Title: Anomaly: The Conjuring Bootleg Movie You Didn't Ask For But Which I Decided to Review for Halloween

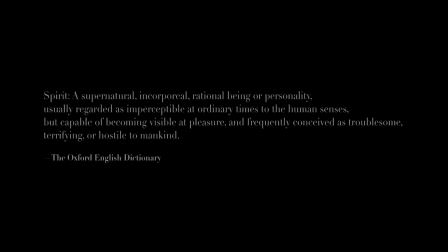[4:07]
The movie starts with text explaining the definition of the word spirit because they assume anybody watching this movie is some kind of idiot.
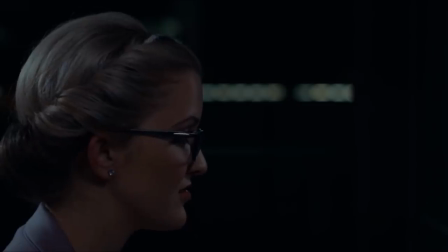[4:14]
Then we see some underexposed woman conducting an interview with some off-screen narrator, asking her what she knows about the Hagen family.
Okay, then start. From where? From the very beginning.
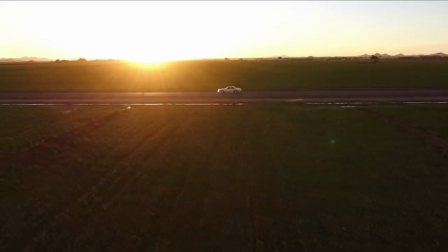[4:27]
No, start from the end and work backwards. We cut to the director showing off his fancy drone footage, and we see a car driving down the road.
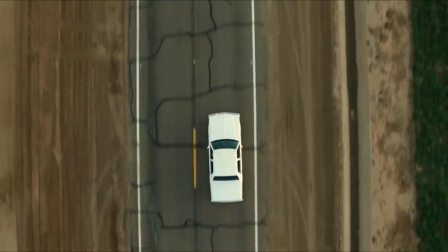[4:36]
The narrator explains that the mother of somebody named Cindy died from cancer, and then her father, Richard, found a new girlfriend.
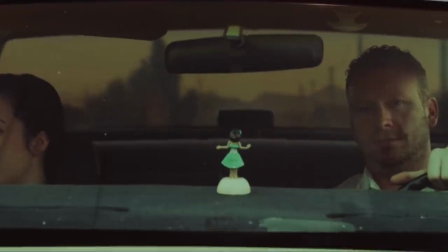[4:43]
We then see Richard with his new fiancée, Paige,
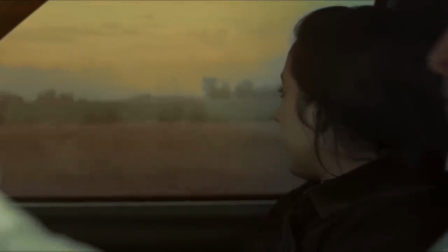[4:46]
who proceed to relay heavy-handed expository information to the audience. I'm so happy we finally got our own place. I think it's time to put that baby maker to use. Really?
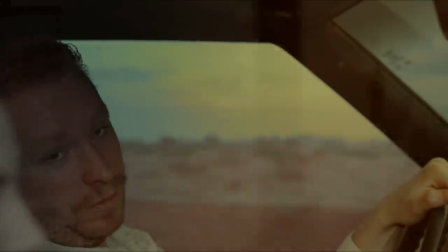[4:54] You already have two kids of your own. I have two of my own. I want one with you. I'm their stepmom. I'm fine with what we have.
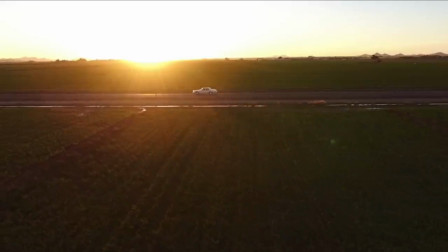[4:59] I hope she doesn't think I'm replacing her mom.
The scene does this weird thing where the narrator is talking about the sad topic of a family coping with death,
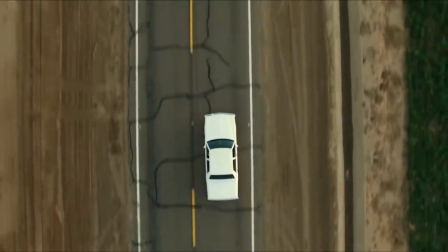[5:06]
but the happy, upbeat music from the car radio is playing in the background. It creates this unintentional tonal dissonance.
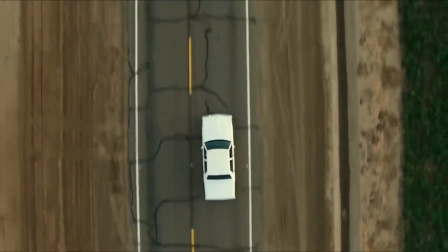[5:13] He was depressed for a pretty long time.
And come to think of it, why do we even have a narrator? Why do we need this framing device of this unseen character being interviewed to explain what's happening in the story?
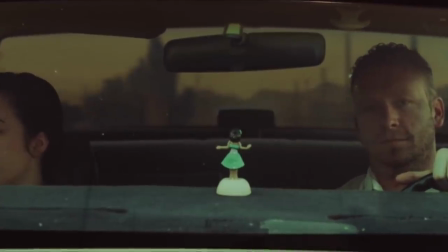[5:24]
Why do we need a narrator to explain that this father of two kids had his wife die and he's
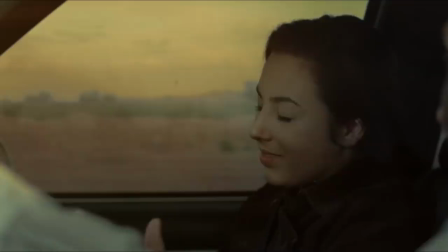[5:30]
getting remarried if they're just going to bluntly explain that in dialogue in the exact same scene anyway?
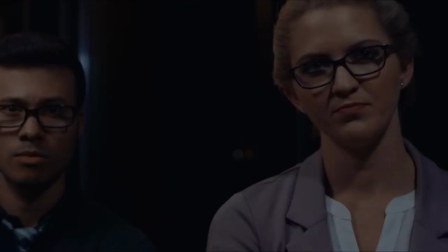[5:35]
It feels like the narrator wasn't something they planned from the beginning, but was thought up late in the production because they needed some way of explaining what's happening in the story
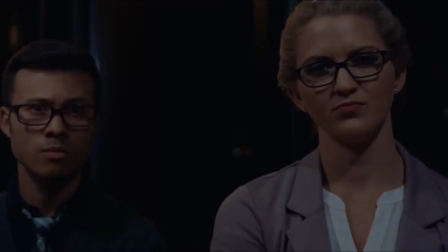[5:43]
later on because they didn't do a good enough job of getting the point across through on-screen action. I mean, I don't know if that is what happened, but that's what it feels like, because otherwise the framing device of the interview serves no purpose other than to destroy our immersion into the story by reminding us that's just a story every time the narrator opens her stupid mouth.
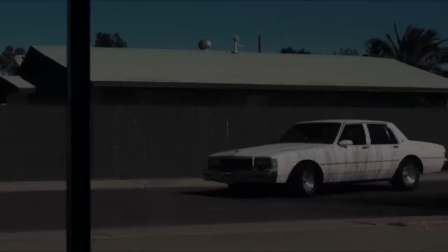[6:01]
Anyway, Richard and Paige drive up to the house while the narrator explains things which really don't need to be explained.
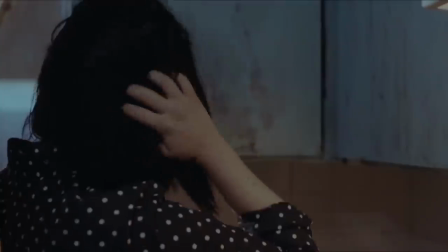[6:07] They bought this house without knowing the background of it.
Though again, overly long montage of Paige and Richard cleaning up the house.
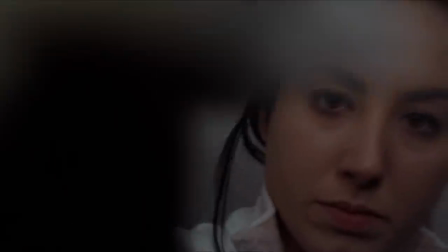[6:15]
Well, really, it's Paige who's doing the cleaning. Did I mention a man wrote and directed this movie?
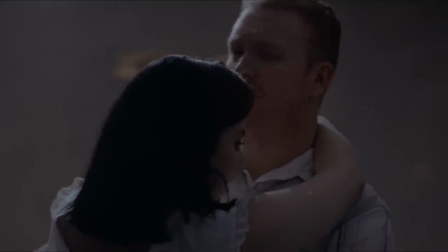[6:20]
Later that night, Paige and Richard hear a noise outside, but they think nothing of it.
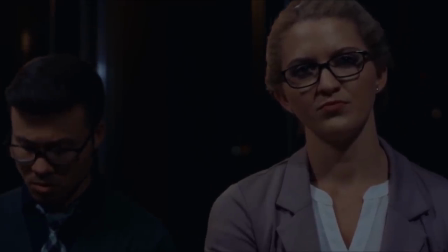[6:24]
We cut to the interview lady for 5 seconds for absolutely no reason, and then we cut to Paige brushing her hair in her disgusting new bathroom,
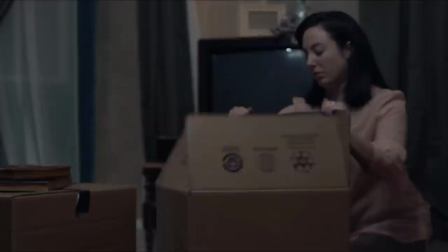[6:31]
but this adds nothing to the movie, so then we cut to her looking through one of their boxes, where she finds the movie's first jump scare.
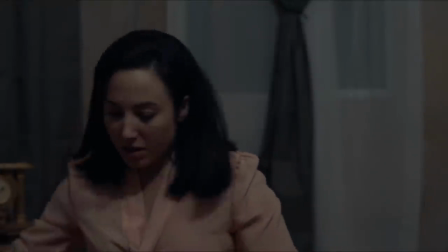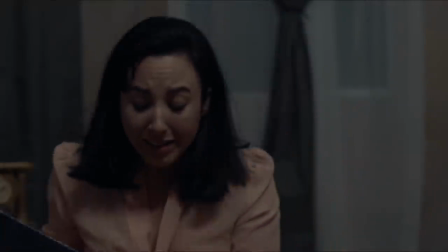[6:46]
Okay, so she finds a snake in the box, and then just casually closes it and walks away,
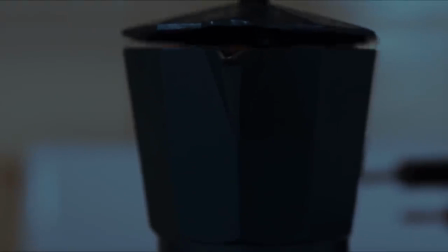[6:51]
and the movie just cuts to the next scene, and it's never brought up again.
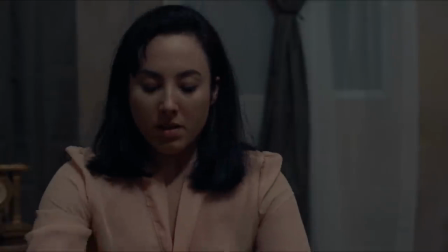[6:55]
We don't find out what she did with the snake, she never mentions it to anybody, she never wonders how it got there, and it never becomes relevant to the plot. It's like they got worried that we're 7 minutes in and the movie hasn't had anything scary happen yet, so they just threw in this completely disconnected jump scare. And it's not even like the snake itself is scary, they just threw in an obnoxiously loud sound effect. There could have been anything in the box, it would have had the same effect. Can I just talk about how much I hate jump scares for a minute?
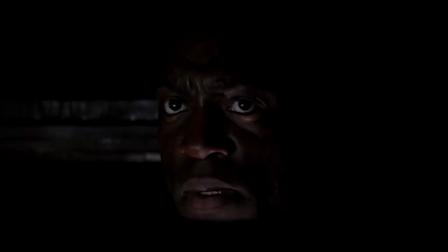[7:25]
First of all, they very rarely work on me because I've seen so many bad horror movies that I can almost always see them coming.
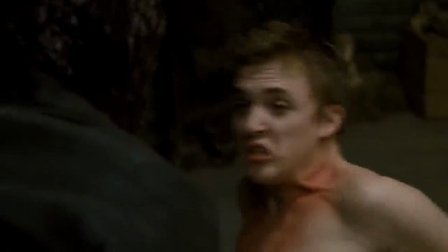[7:32]
But even if they did still work on me, I would still find them annoying because it's not a real scare. It's just something popping up and startling you. Well, is there really a difference between being scared and being startled? Yes! When a movie is genuinely scary, it sticks with you long after the movie's over.
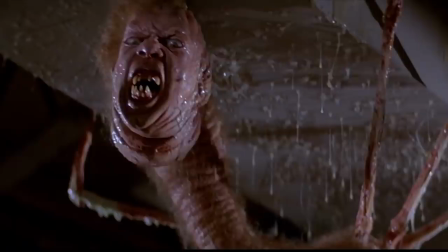[7:49]
It affects you on a visceral level and makes you remember it, giving you nightmares, and makes you afraid to take out the garbage at night.
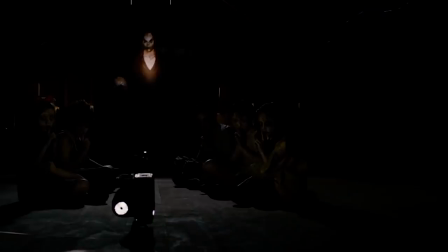[7:56]
A jump scare doesn't do that. It just makes you jump a little, and then it's instantly gone.
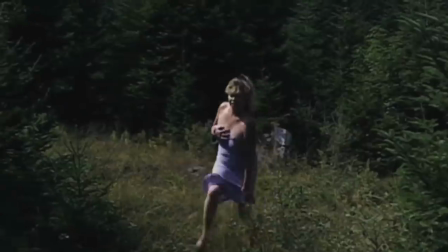[8:01]
And modern audiences are so accustomed to jump scares that now the quality of a horror movie is measured by how many jump scares they have,
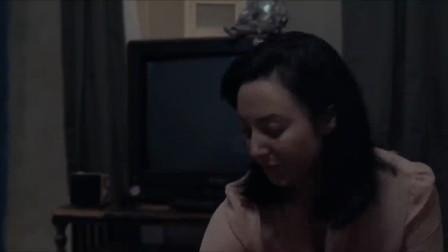[8:08]
with no regard for tone or execution.